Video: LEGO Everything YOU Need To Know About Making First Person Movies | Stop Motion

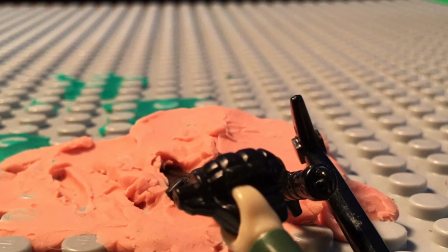1949s
And again, for this effect, as I'm showing that it's now like a soft like goo the minifigure has been turned into, it sinks into it.
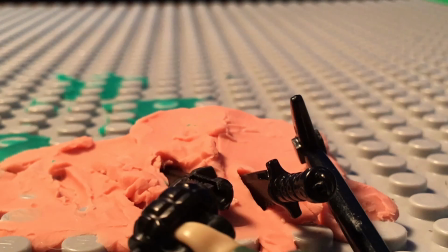1958s
For other stuff, you might want to like bounce off to show it's like a hard surface, like say a wall.
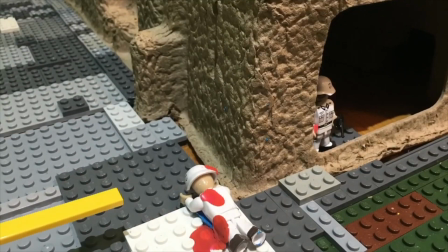1964s
When you throw it, and once it hits the target, you can either do it so it's impacts,
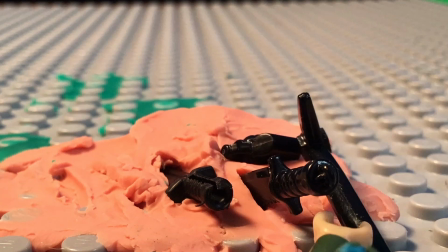1970s
so it's like an impact grenade, so it immediately explodes upon contact with something, or you could do it with like a fuse,
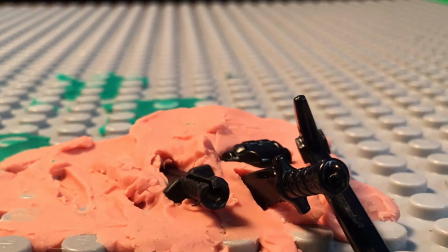1976s
so it takes some time for it to explode and so.
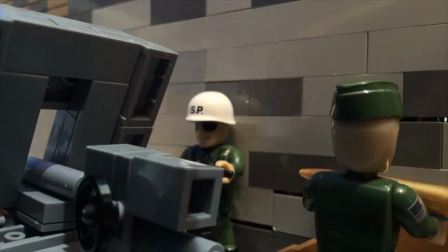1983s
Okay, so now for cannons, when you do the cannon scenes,
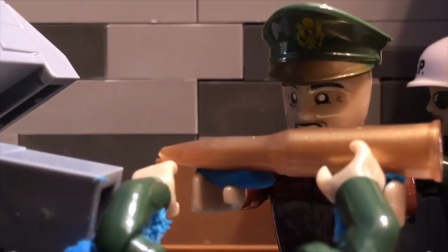1990s
depending on how your guy is going to pick up and receive the cannon shell,
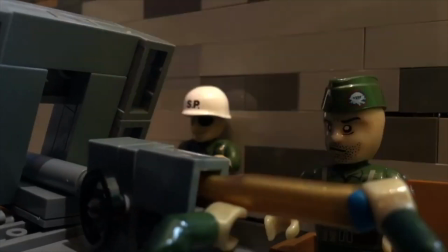1996s
whether or not he's the one who picks it up and puts it in, or somebody hands it to him and then he simply loads it, it all affects how you do it.
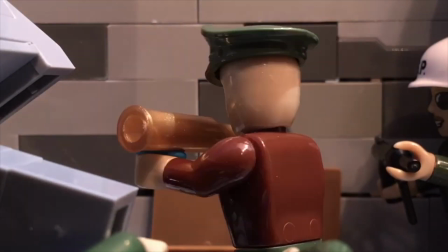2004s
But I'm going to tell you how you do it as if there is somebody who's handing him the shell.
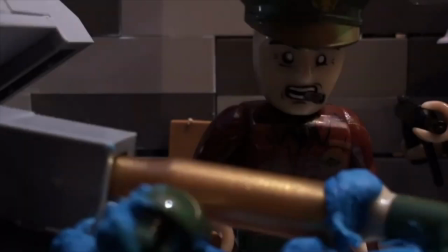2011s
So starting out, we have the officer who picks it out of the box,
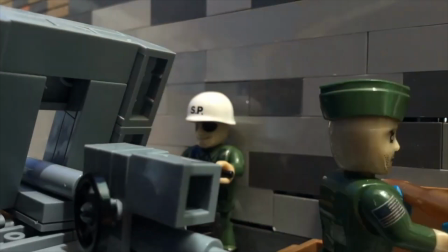2017s
and then when he hands it to you, well, your minifigure
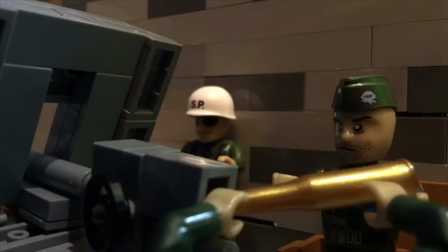2022s
will lift his arms up like about a reasonable height,
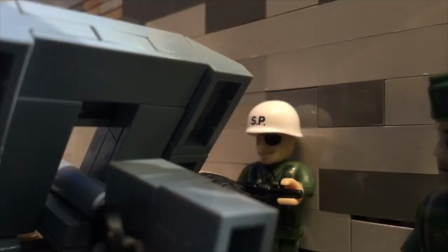2026s
so the two like arms match the level of his arms, and then you grab it.
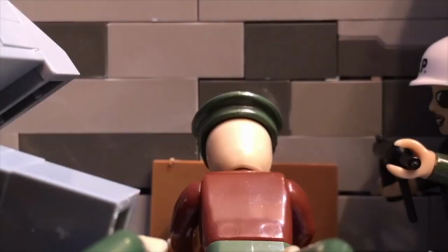2031s
And what's important for this is that you use, once again, a lot of sticky tack, so it all like holds on and it sticks so it doesn't fall off.
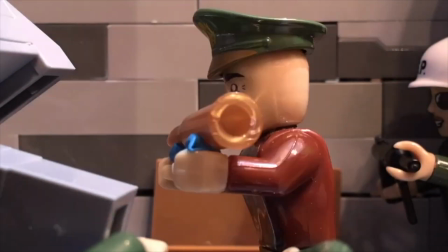2040s
And then you want to have it so that the arms are like evenly spaced across the shell.
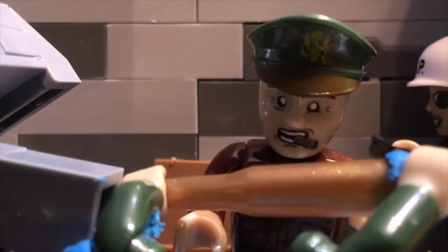2047s
So once you get it, you're going to lower it, and then the arm that is closer to the cannon is going to
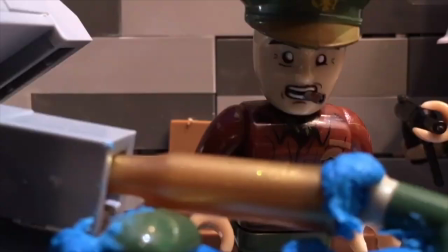2055s
kind of move towards the front of the shell to help like guide it and like slide it in,
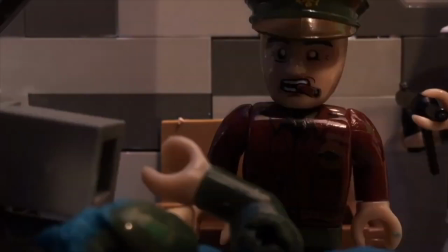2060s
and then the hand towards the back is going to help push it in, which will push it in.
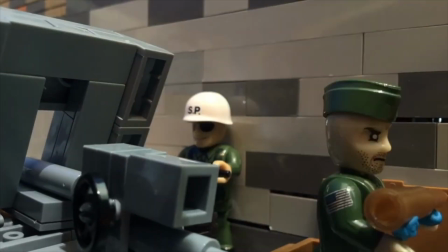2069s
And that is if the like the tip of the shell is pointing the same direction as the cannon.
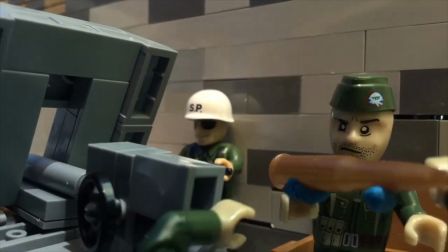2077s
If it is the opposite direction, as in this scene, when you pick it up,
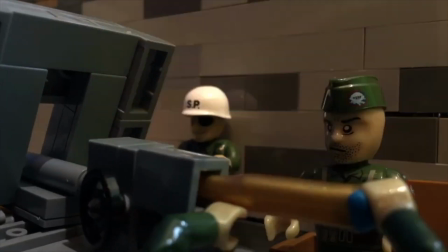2083s
like when you receive it, you're gonna turn it around as you receive it.
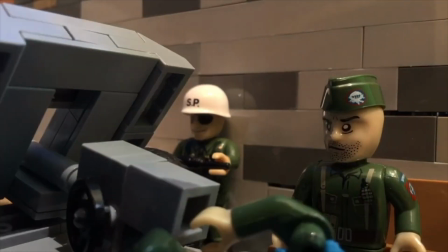2089s
which will make it a lot easier. Otherwise, you're gonna have to really like fiddle with it in the minifigure's arms.
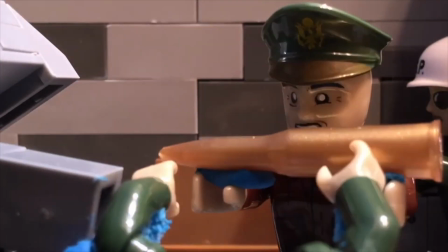2095s
And then you basically just do the same thing. You turn around, you have the hand closer to the cannon, guide it, and the hand further away.
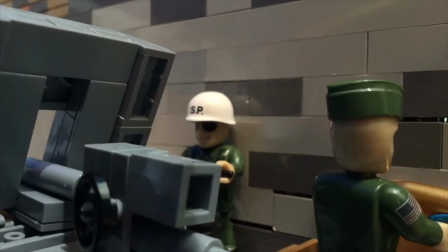2103s
Just like push it in. And like obviously for this you can change how much force you're using,
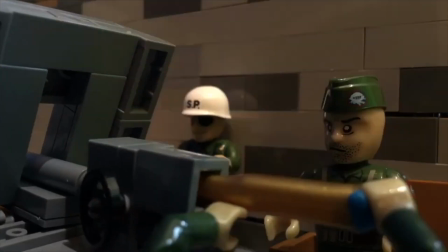2111s
how quickly it happens, and so and that's about it.
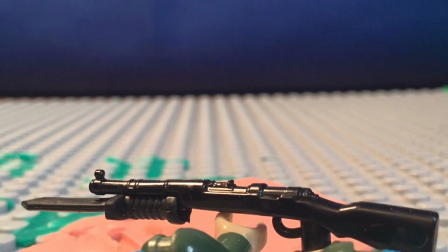2121s
So now we're gonna move into things like bayonets, knives, and like pickaxes and so.
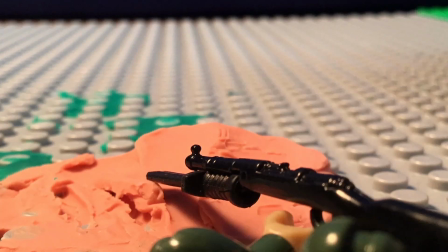2128s
So with the bayonet, you're gonna bring up your gun, and in this case, the Cobi Mauser has like a
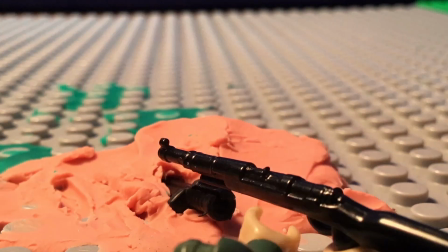2136s
stock, like a holding spot that I can attach the knife bayonet to.
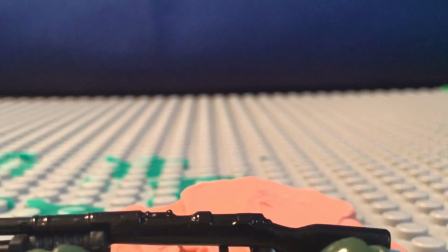2142s
So I don't have to use like any blue sticky tack or anything to hold it onto it, and it looks much more realistic.
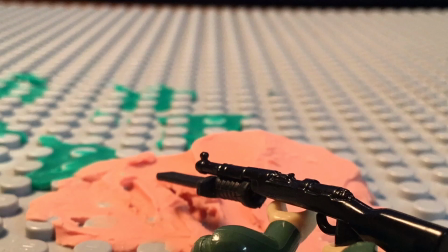2150s
So again, you're gonna bring it into your standard like gun shooting position.
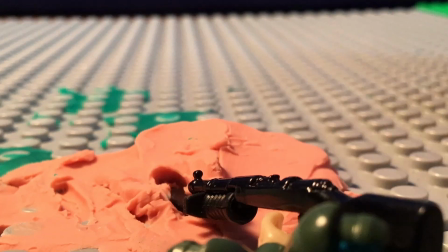2157s
But since you're doing the bayonet, you're gonna like bring it kind of like backwards,
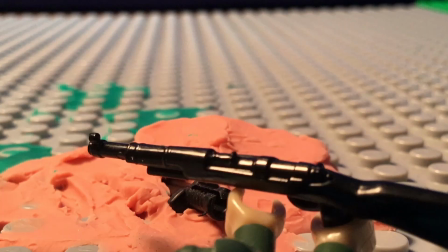2162s
and then you're gonna throw it forward in a much quicker manner, so it like stabs into it.
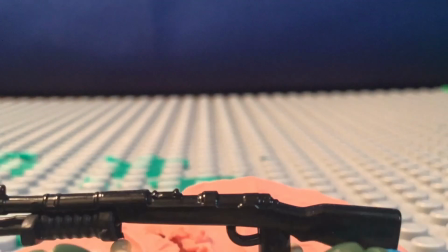2167s
And like once it actually hits the spot, like the target, whatever it is,
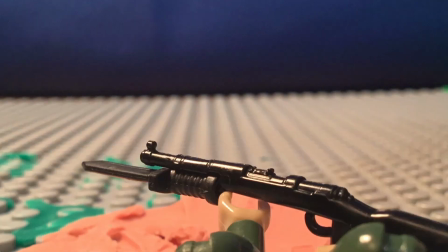2171s
you're gonna want to make sure that the gun slows down, so like you can see like the resistance of the object.
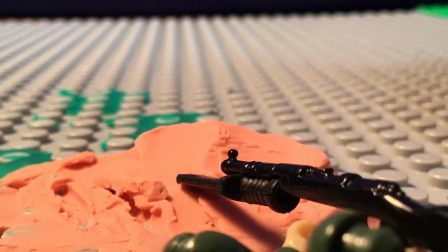2179s
So it slows down, it stops, and then you pull it out.
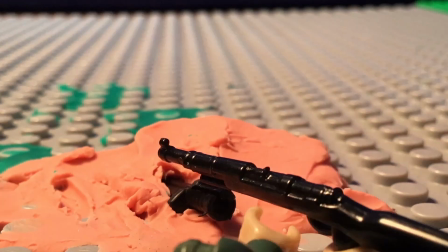2184s
But in this case, like when I actually was pulling it out,
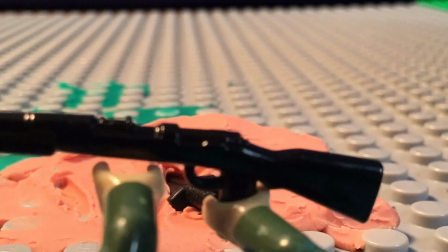2189s
the gun, the bayonet was actually like kind of stuck in the clay, so it just slid off of the gun.
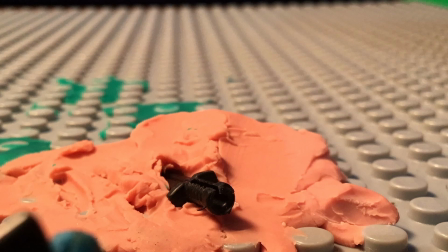2196s
So again, depending on the effect, if you want it to be like more like a stab and it stays in there, or you want it to come out, you can either keep it in there,
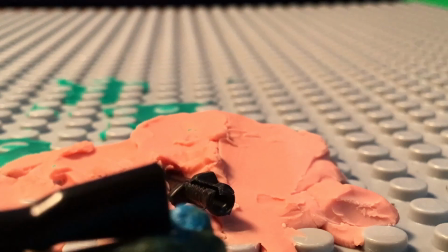2203s
or I could have just pulled it out and like held it on to the barrel.
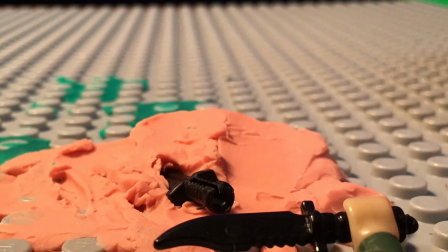2210s
And then I slowly like move the barrel off screen. So now you just see the bayonet there.
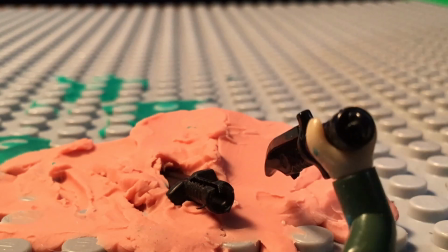2220s
And then he pulls up a knife, and you see that the knife is different from the bayonet.
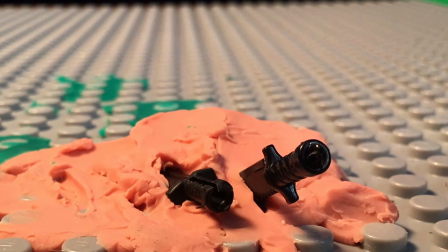2228s
So again, he twists it into more like a stabbing position, or like he could do like a cutting or whatnot.
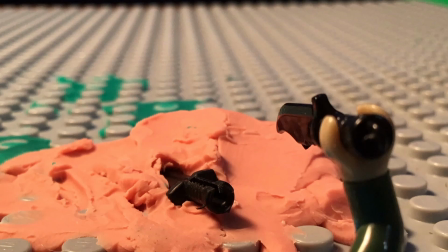2234s
Again, depending on how you want to film it, whatever your style is, whatever you're trying to get out of it.
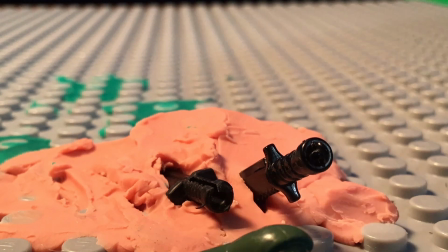2241s
So again, he throws it forward, he kind of like lets go in this case, or you could have him like hold it all the way through.
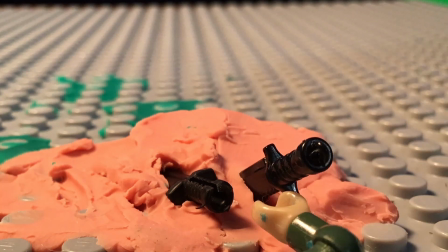2249s
And then you see how the knife like quickly slows down as it hits it,
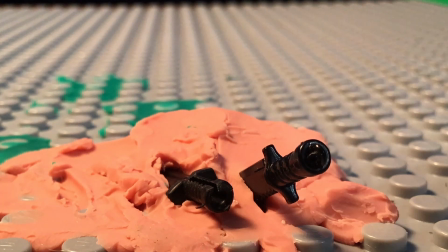2254s
and it like sticks there to show again it's like a gooey substance now.
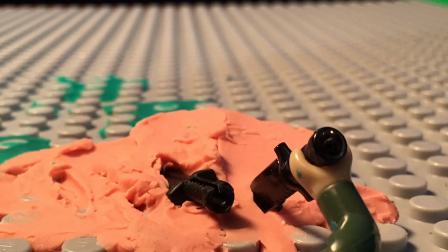2260s
And again, if I was doing this as like a movie, like in a combat thing, like JD Brick Productions,
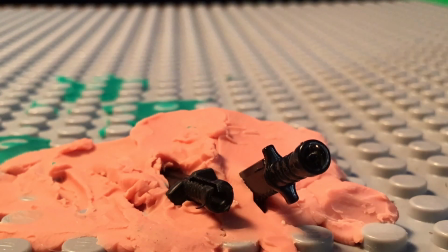2265s
like Verdun, I would have it like go in, and then like he holds it and like pulls it out.
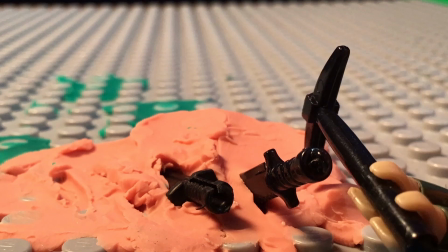2270s
But in this case, I just wanted like one shot, so you see it. So it goes, so it stabs the clay, then he lets go and just keeps it there.
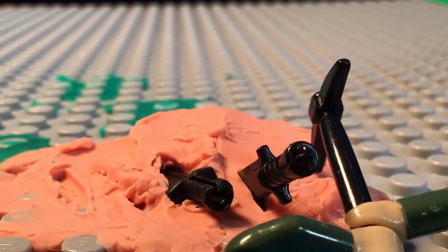2279s
And then we move on to the pickaxe.
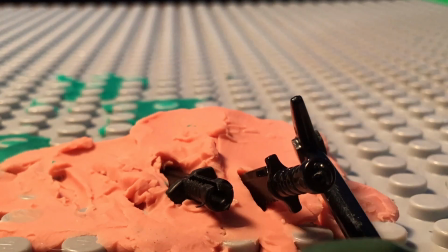2282s
So when doing like rifles or pickaxes, and you're showing it like with multiple hands holding on to it,
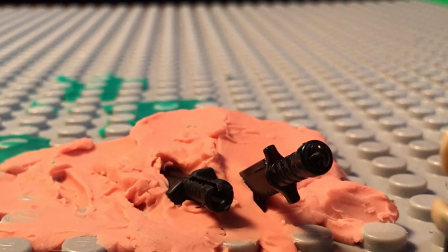2289s
you want to make sure that the hands, like in the arms, like they're pointing a realistic way.
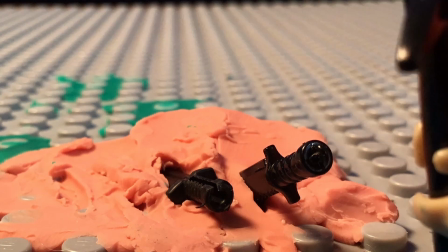2295s
So you can see that in this first shot, they're both pointing to the right side, which is not realistic, because if you were to hold on to like a baseball bat, you have one arm,
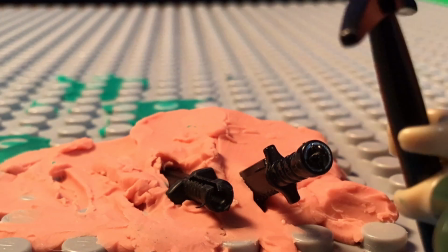2303s
your right arm, sticking out to the right, and then your left arm sticks out to the left.
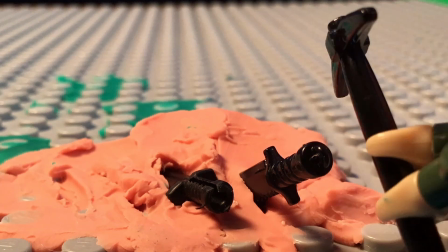2308s
So you see in this shot, it looks extremely weird and not realistic or convincing.
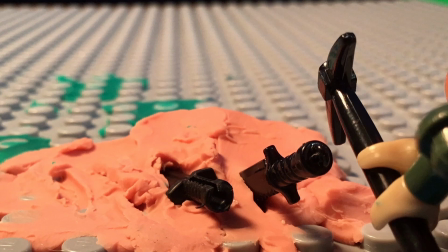2314s
So I decided to quickly fix that. And again, if this was an actual movie, I would most likely redo this shot,
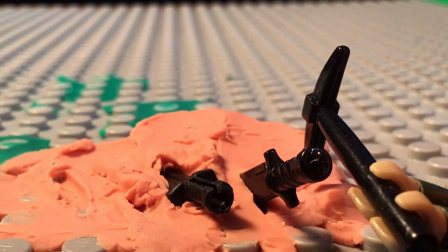2321s
but this way you can see like how, like what I mean about it and how it looks awkward.
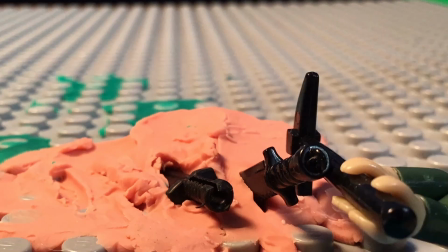2327s
So you see now here, one is sticking to the right and one sticking to the left, and it looks much more realistic and much more convincing.
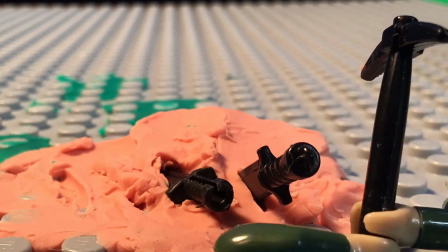2336s
So again, for the pickaxe, now what I decided to do is to have like multiple hits, as opposed to just like a one-time hit.
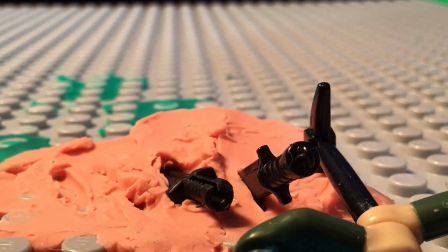2345s
So then it digs and wobbles, and he decides he's just gonna let go of it. And so there you go, guys.
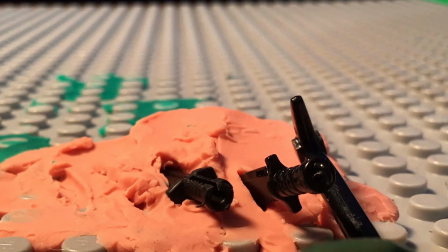2351s
So that's like the whole thing, and now we can actually watch how it looks in the finalized version.
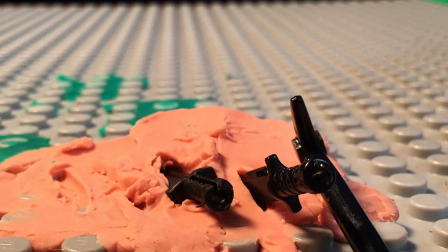2358s
And again, when I say finalized, it just means normal speed. So I still have things like the block showing here. The block is still showing, and you can still see it. Again, just so you can see how it all looks like in the actual thing.
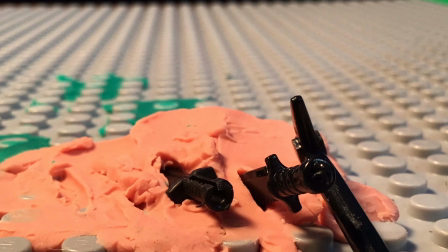2374s
But again, if this was like a real movie, I would blur that out and like erase it so you couldn't see that. So we can watch the finalized version. And there is like audio and sound effects and everything on this. So I'll just let you guys watch this and enjoy. And I'll talk to you once it's over.